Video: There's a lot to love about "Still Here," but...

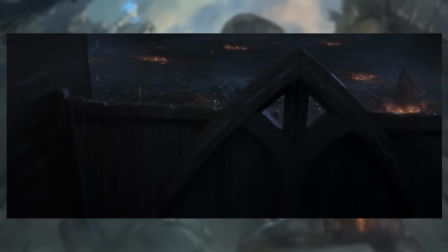[24:20]
So, Kayle and Morgana's section, in terms of the storytelling that it's trying to do, has to do a hell of a lot in a very compressed scale of time, right? Because the story is Kayle and Morgana are defending this city in Demacia, wherever, against an attack from Aatrox, right?
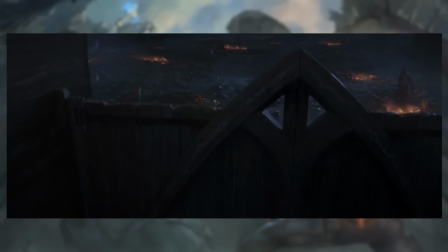[24:35]
Like, and the stuff they have to do in order to defend him. How do we establish the stakes of that so that the audience understands, like, well, why are these characters fighting? What's going on? Well, we start with the camera inside the gates of the city, right?
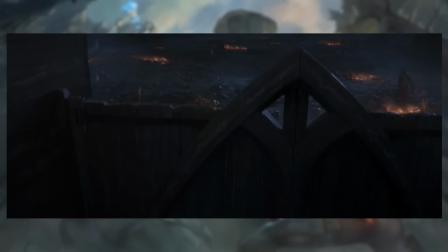[24:47]
Like, that's where we start. This is our side that we start on, where we are inside the city and we are looking out at all the terrible carnage,
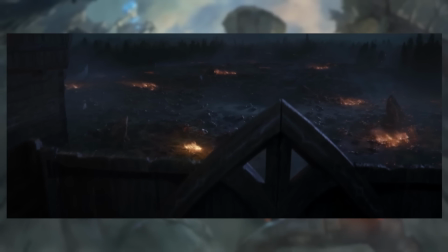[24:55]
almost as though we're like a scared citizen poking their head up over the wall and kind of going, oh, is it over? Right.
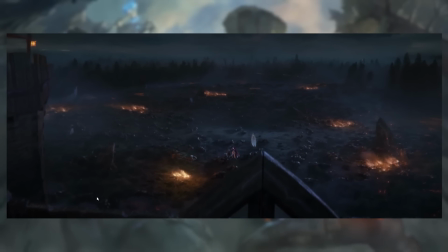[24:59]
So we're in there. All of this seems to be, oh, okay, we're in here. The city's being attacked.
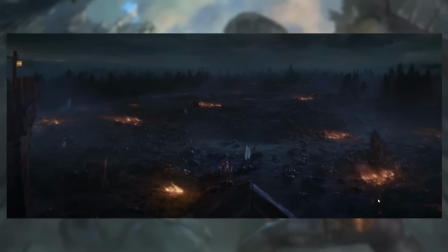[25:05]
Those are the bad guys, probably. And we look out there and it's just a field of corpses, none of which have actually been injured, but, you know, it's a field of corpses, and there's, like, artillery bits that have rained down and fires everywhere,
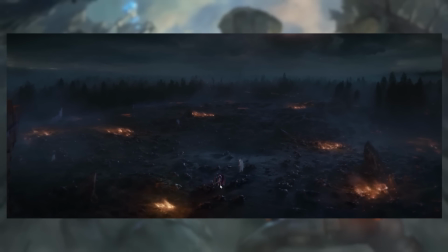[25:19]
and we have these two lone defenders on the battlefield, Kayle and Morgana.
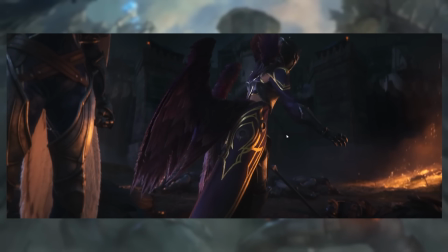[25:24]
Now, how do we avoid making it look like Kayle and Morgana are the ones attacking the city? Well, we frame them with the city behind them.
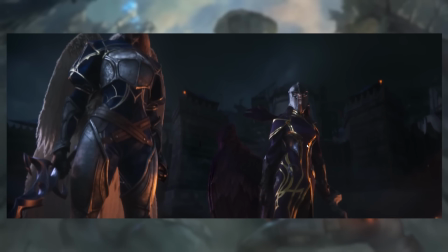[25:33]
Right, like we make sure that the city is behind them and they stand in front of the city and look out towards the enemy.
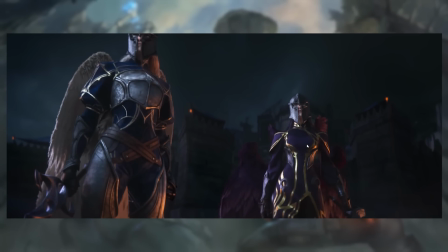[25:39]
That's one of those, like, it's a very basic thing about, like, visual storytelling, but you could,
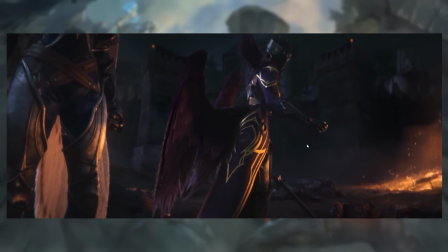[25:44]
like, make a mistake in terms of how you frame these two characters and accidentally imply that they're the ones who've been slaughtering everyone and who are attacking the city,
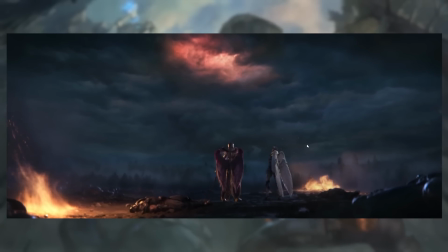[25:51]
when in fact they are the city's most stalwart defenders. So, good color coordination happen. Like, again, none of what I'm saying here is like stuff that's mind-blowing. It's just good basic craft that the battlefield, generally speaking, lots of fog,
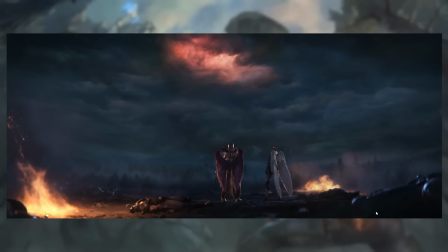[26:06]
lots of blues, lots of grays, lots of cold, sort of muted colors. Same thing with the sky and everything. And then we have like the fires on the battlefield and the angry eye in the sky, like where Aatrox is hanging out, presumably launching whatever those things are at the battlefield.
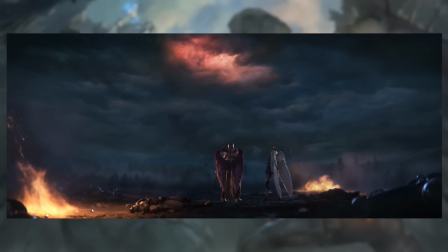[26:20]
Those are like, oh, okay, that's destruction, that's evil, that's danger, and that's what the two sisters, being framed down here at the very bottom of the screen, are up against this, right? Like, it's these two up against that.
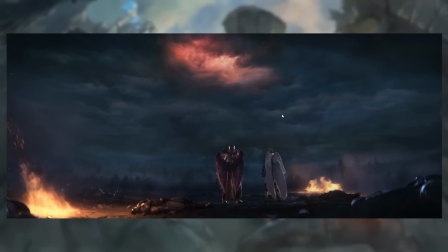[26:33]
And then there's also this, I don't know how intentional this is, but it seemed to me at least that this was like, oh, it's two angels fighting against something up in heaven. Except, of course, Aatrox is visually, once they get up there, Aatrox is visually much closer to our idea of like the devil or Satan or a demon or something like that.
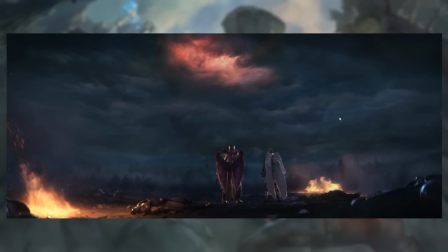[26:49]
I don't know if they're playing with that intentionally or if that's just an accidental thing, but I thought it was kind of fun.
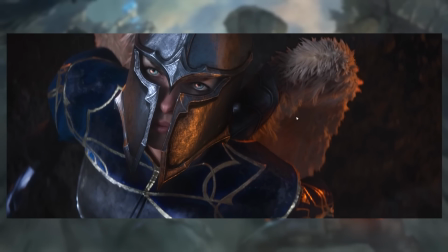[26:55]
Anyway, visual storytelling. So Kayle is the one who walks furthest forward, right?
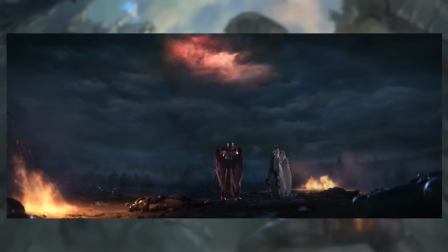[27:00]
Like, when we get this shot, Morgana is completely still. She's just kind of standing there, just kind of looking, waiting to see what's happening. Kayle is more active. Like, she's more restless. She's the one who's moving around.
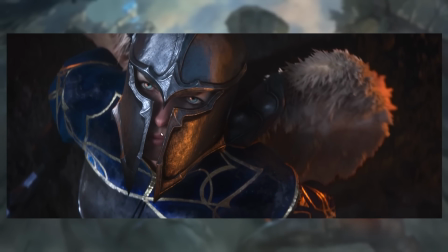[27:14]
She's the one who's stepping forward. She's the one who's looking up into the sky and going, right, I'm going to kick the ass of whatever's up there.
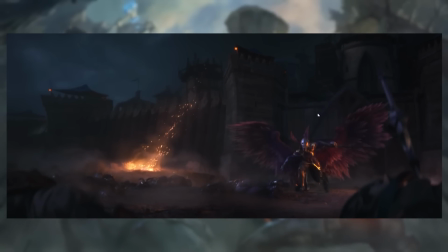[27:21]
And off she goes. And Morgana then follows. Now, this is where this segment of the cinematic has no time to establish anything. It has no time to establish any of the details of the relationship between these two characters, anything of the power dynamic between Kayle and Morgana.
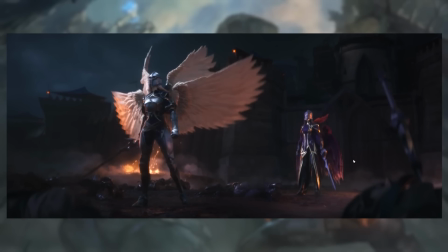[27:39]
It doesn't even have time to establish like the importance of their swords, which is, again, I'm going to save it for the criticism section primarily, but it's one of those things of like, the swords are really, really important. They're going to be important later, and if you know the lore, if you are already familiar with League of Legends lore, then you get it.
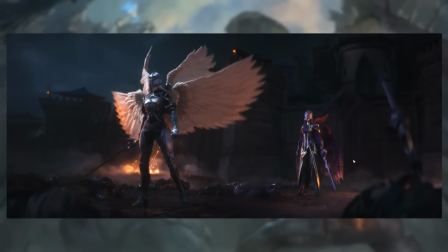[27:56]
Then you see what's happening. But if you don't, then there's kind of no way to decode it. But Kayle, of course, is the one who goes off first, who charges into battle. Morgana then follows.
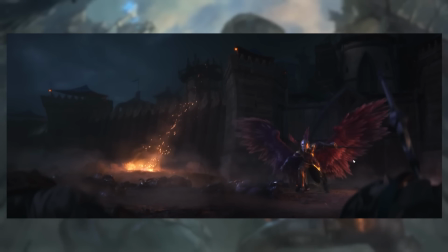[28:07]
And that sets up something that's going to be paid off a little bit later on down the short.
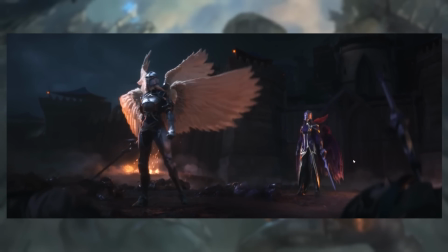[28:12]
And by the way, I quite like the flight animation that they've got going on here.
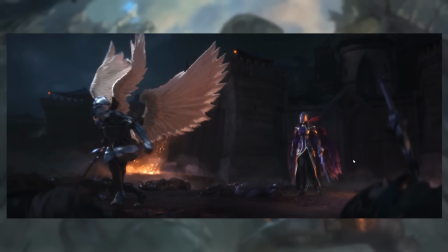[28:17]
Like, never mind whether the wings are of realistic size to carry them anywhere. They're not, but, you know, whatever.
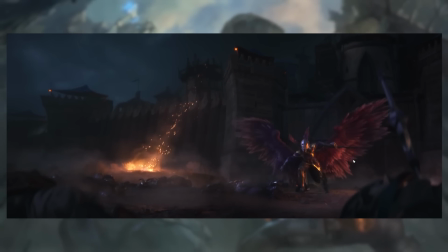[28:22]
Magic. But I like the snappiness, right?
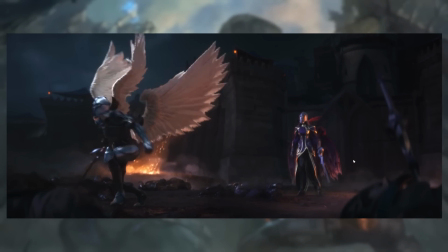[28:27]
Like, you can see the anticipation that's being built up here as, like, Morgana drops down low, the wings come out,
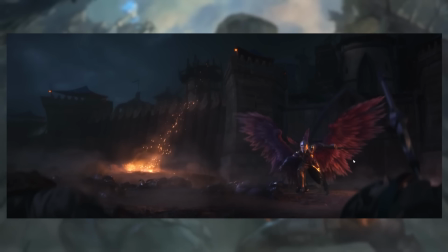[28:33]
and you see, like, she's charging up, essentially, her jump, and then zoom.
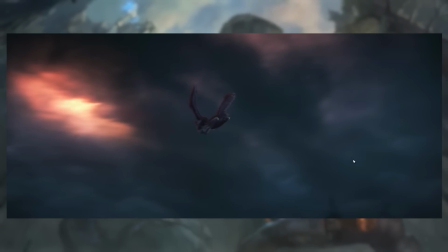[28:38]
Like, then we get, like, this burst of speed as she just, like, zoosh.
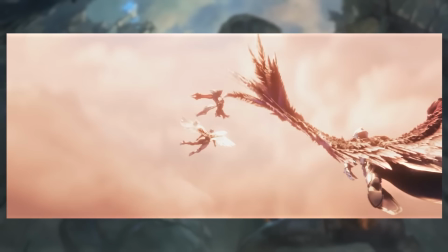[28:42]
Once again, Kayle in front, Morgana after, and then we see that Aatrox has anticipated them. And I quite, again, a lovely little animation direction thing here. Aatrox is coming in with a sword swing like that, right?
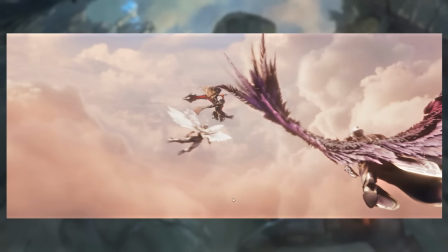[28:58]
You would expect that in order to dodge a sword swing coming down here, Morgana would go right, Kayle would go left.
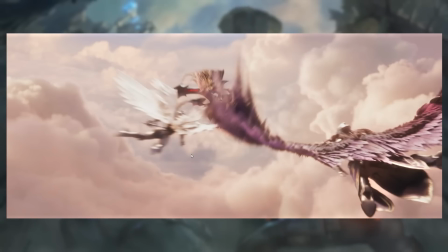[29:04]
Instead, they cross over. Morgana goes left, and Kayle goes right. They zig when they should have zagged. And again, I'm sitting here like, I know a bunch of stuff about the character, the lore and the backstory of these two characters. How much should I read into this? But this to me is like, oh, okay.
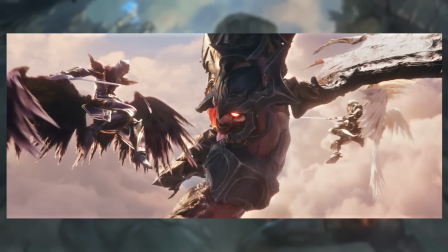[29:22]
Like, Kayle and Morgana have a particular relationship in the sky, a particular way that they fight.
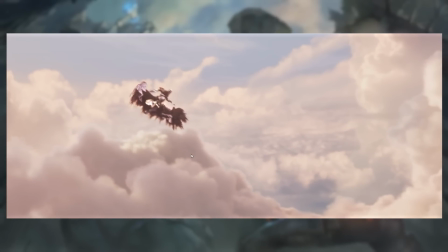[29:29]
Because when they're fighting Aatrox here, like, see, there again, they sort of cross one another's paths and swoop back, and then it's like Kayle,
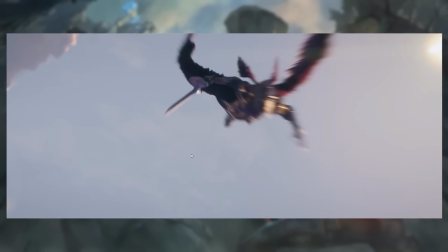[29:39]
and then Morgana swoops in, and then, like, trying to do a coordinated attack.
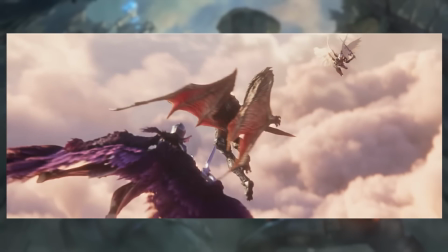[29:46]
Whoop.
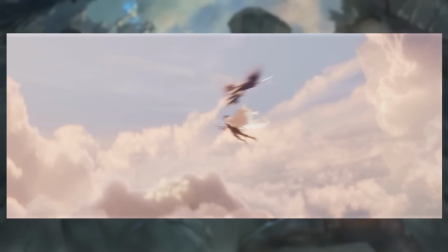[29:49]
Like, they have, like, the sensation that I get when I'm watching them in flight and fight is this sense of expert coordination.
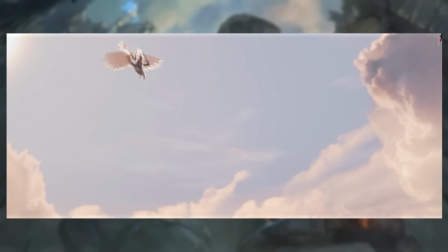[29:58]
Like, these two sisters know exactly what the other one is going to do before anything even happens, right? They're very much in sync.
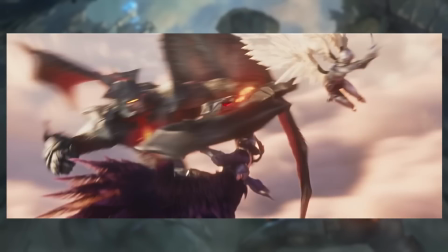[30:03]
But then also there's this thing of, like, they keep crossing each other's paths. There's this moment here where rather than block the hit,
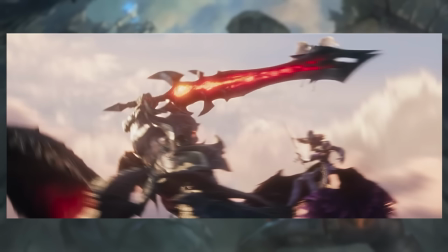[30:11]
Morgana ducks under it, and then Kayle takes the hit instead, where it's like,
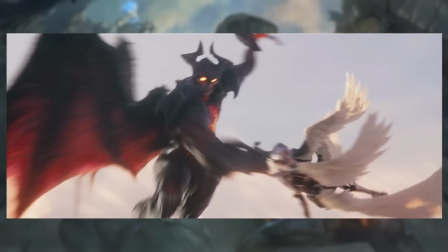[30:18]
the feeling I get watching them is like this sense of like a coordinated dance,
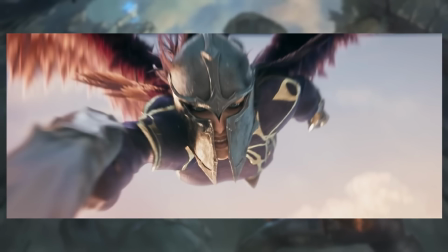[30:23]
right? Like a constant collaborative
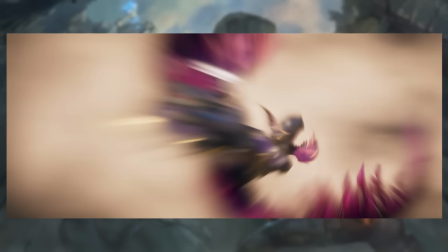[30:28]
like battle with Aatrox, where they are constantly reading each other's moves, anticipating where the strategy is supposed to take them.
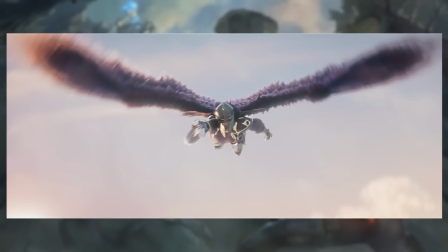[30:34]
But then on the other hand, there's this sense of like, when they cross each other's paths multiple times,
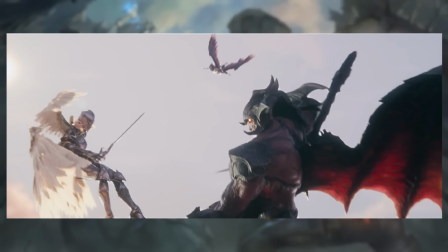[30:39]
when like Morgana dodges the blow and then Kayle takes it, that to me feels like maybe that's supposed to tell a story of lack of coordination, and I'm not 100% sure how then to read it.
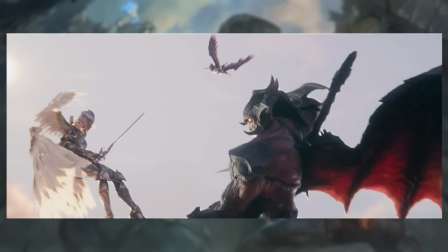[30:51]
And when I'm not sure how to read something, well, like when I look very closely, carefully at the details and kind of go, there's probably what I'm meant to take away is that which comes to me intuitively.
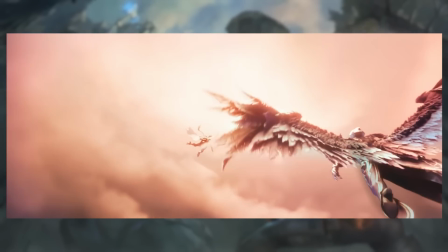[31:00]
And what comes to me intuitively is this idea that they are fighting in sync, they are completely united in their purpose, they know exactly what the other one is going to do before they've even thought about it.
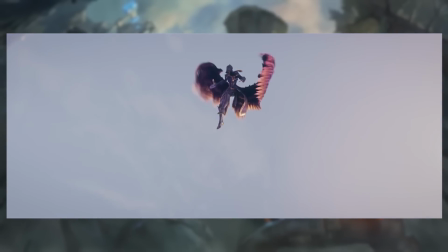[31:09]
And Aatrox is just too powerful for them to handle with those particular strategies. Like, that's the emotional takeaway I get from this fight scene.
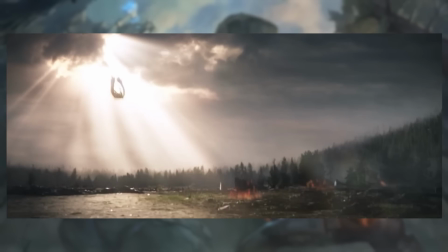[31:17]
Even if I can't help but sort of read too much into the finer details of the thing.
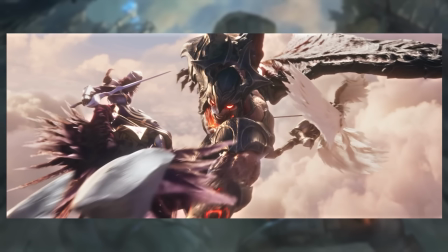[31:24]
Anyway, fucking hell, I love the camera work on this.
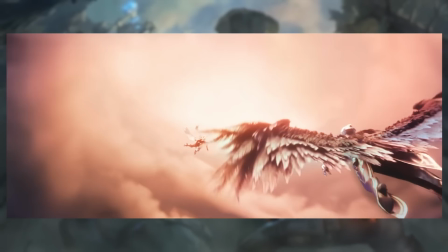[31:28]
The camera work here is really, really good, because, like, we have this tracking camera following Morgana specifically, right?
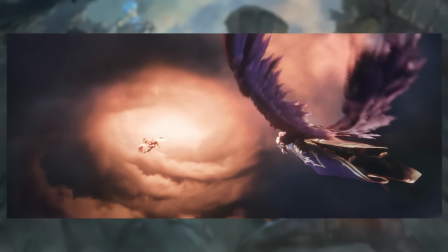[31:35]
Like, it doesn't follow Kayle, who's the first one to break through the clouds and actually see Aatrox. It follows Morgana,
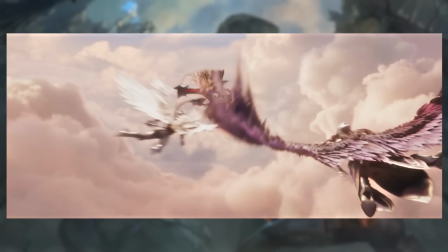[31:41]
so that we have enough time to see him coming forward here and just, like,
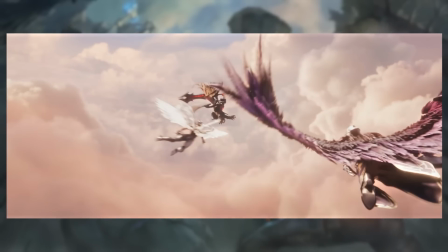[31:51]
barely missing Morgana as we get this speed ramp effect, which, again, is very effective.
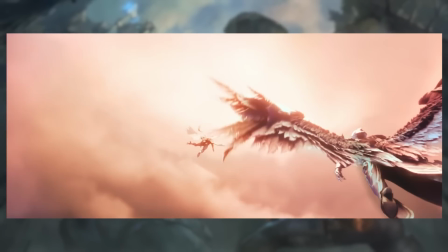[31:58]
Like, at sort of demonstrating the power of the blow.
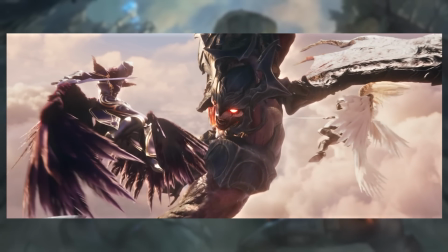[32:03]
Because imagine if this sequence was playing back without the speed ramp, and it was just, he just slashes, and then we immediately, without pausing, go into that next movement.
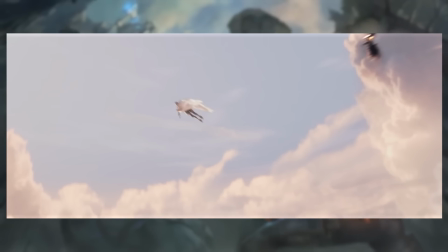[32:11]
It would be very hard to read. Oh, hang on. It would be very hard to read what's actually going on in the fight.
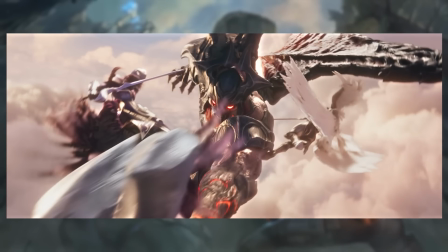[32:17]
So we get, like, this little dash forward, slash, and then we hold just the moment after the slash has finished with the speed ramp.
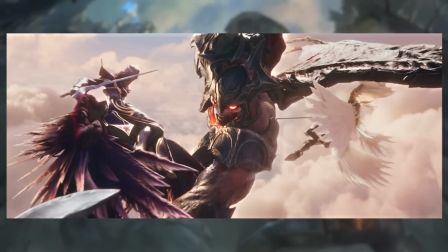[32:26]
As you can see, Aatrox is beginning to track around to, like, catch a look at Morgana. You can see that Kayle is, like, dodging under his wings.
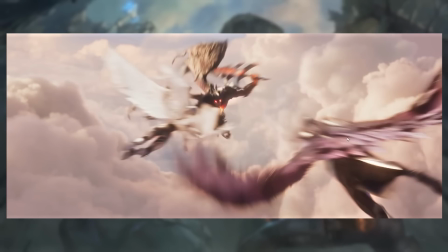[32:33]
Also, a little character design note that I quite like. Kayle and Morgana's wings.